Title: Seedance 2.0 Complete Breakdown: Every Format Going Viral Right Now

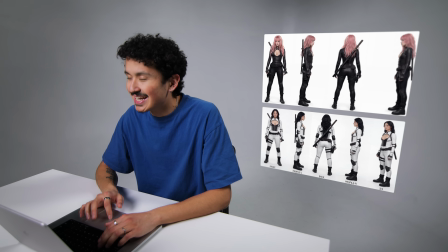I'm looking for a very intense, 6-shot action sequence.
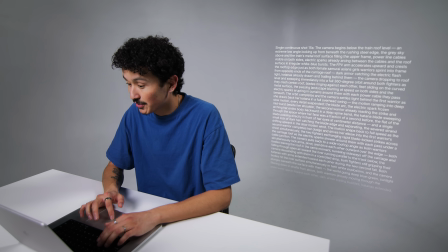The prompt for this one is ridiculously long so that you can see the level of prompt following that Seedance has.
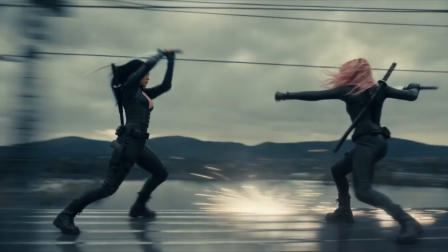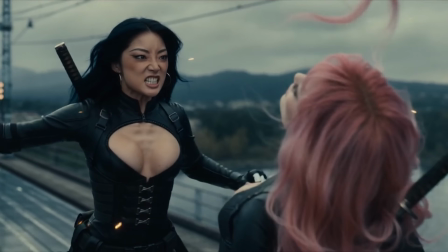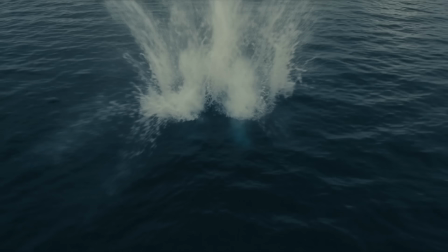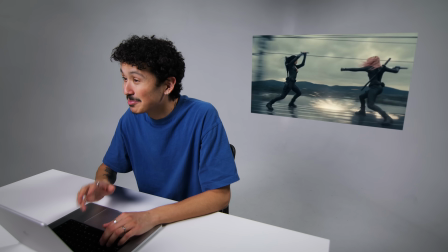Oh yeah, all of that happened in 15 seconds, in a single generation.
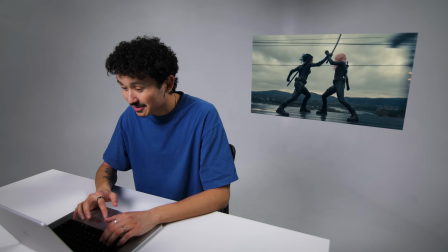This is absolutely next level. The choreography, the camera work, the physics, I mean, nothing broke. Okay, for the next one, no location, just actors. I want her to kick his ass.
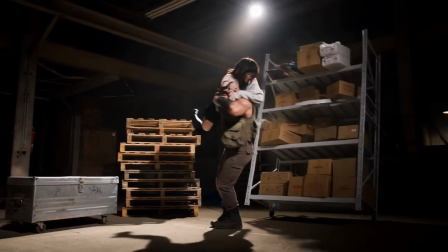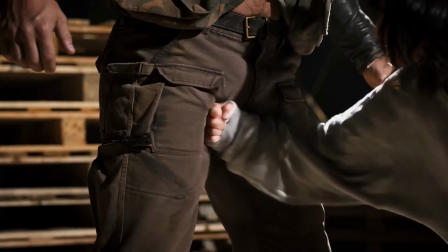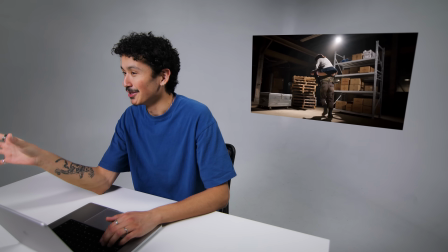There we go. The contrast here, lollipop girl versus this enormous fighter, that's the whole joke.
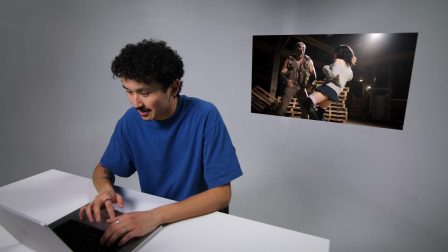And Seedance committed to it completely. The camera treats her as the dominant force from the very first frame. This is the kind of stuff you doom scroll at 4 in the morning, or at least I do. Anyways, one more format, and I saved the most insane one for last. Fair warning, the input on the last one is gonna absolutely blow your mind.
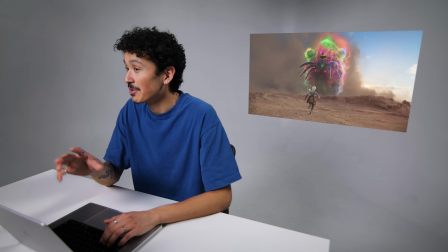Format 5, animations. For the first one, I have a start frame I generated with Seoul Cinema, and I'm looking for a dynamic action sequence.
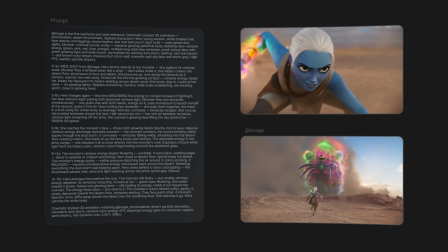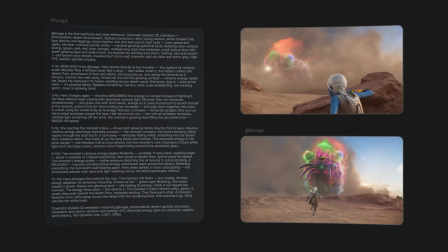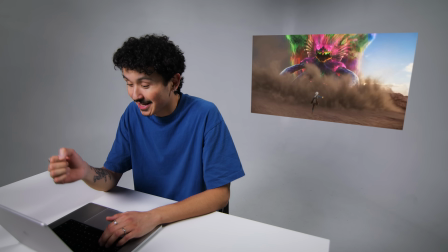Yep, take a look at that. That's production level animation. In like what, 5 minutes?
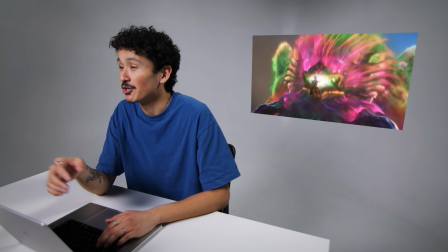If I have any animators over here, please let me know in the comments how long something like this would take to make by hand. Now I'm gonna show you the next animation, and I want you to guess what the input was.
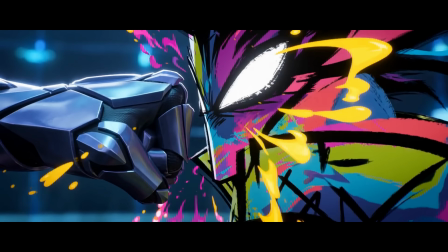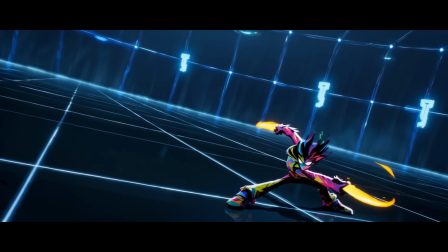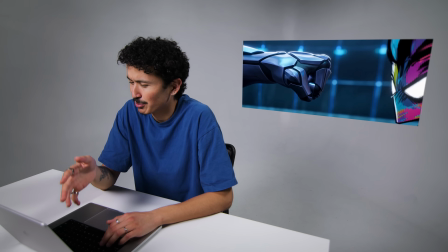All right, what do we think? A super long prompt, multiple reference images? Nope, brace yourself. The prompt was fight of a 3D person with a 2D person.
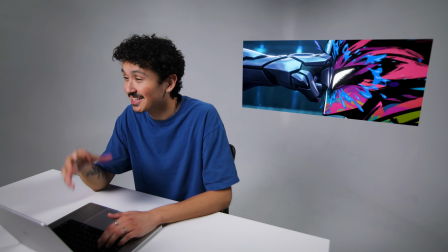That's it. The fight choreography, the style, the characters, the location, even the slow-mo and impact. Seedance came up with all of it on its own. Isn't that insane? All right, so 5 formats, all going viral right now for the same reason. They're short, rewatchable, and Seedance 2.0 can execute them in a single generation. The workflow is pretty straightforward. Drop in the idea into Claude, refine if necessary, and generate on Higgsfield. This is the easiest way to go viral right now. The prompts are in the description. Make sure to go test them out yourself. And as always, if you found this video helpful, hit that like button, subscribe, and I'll see you guys in the next one.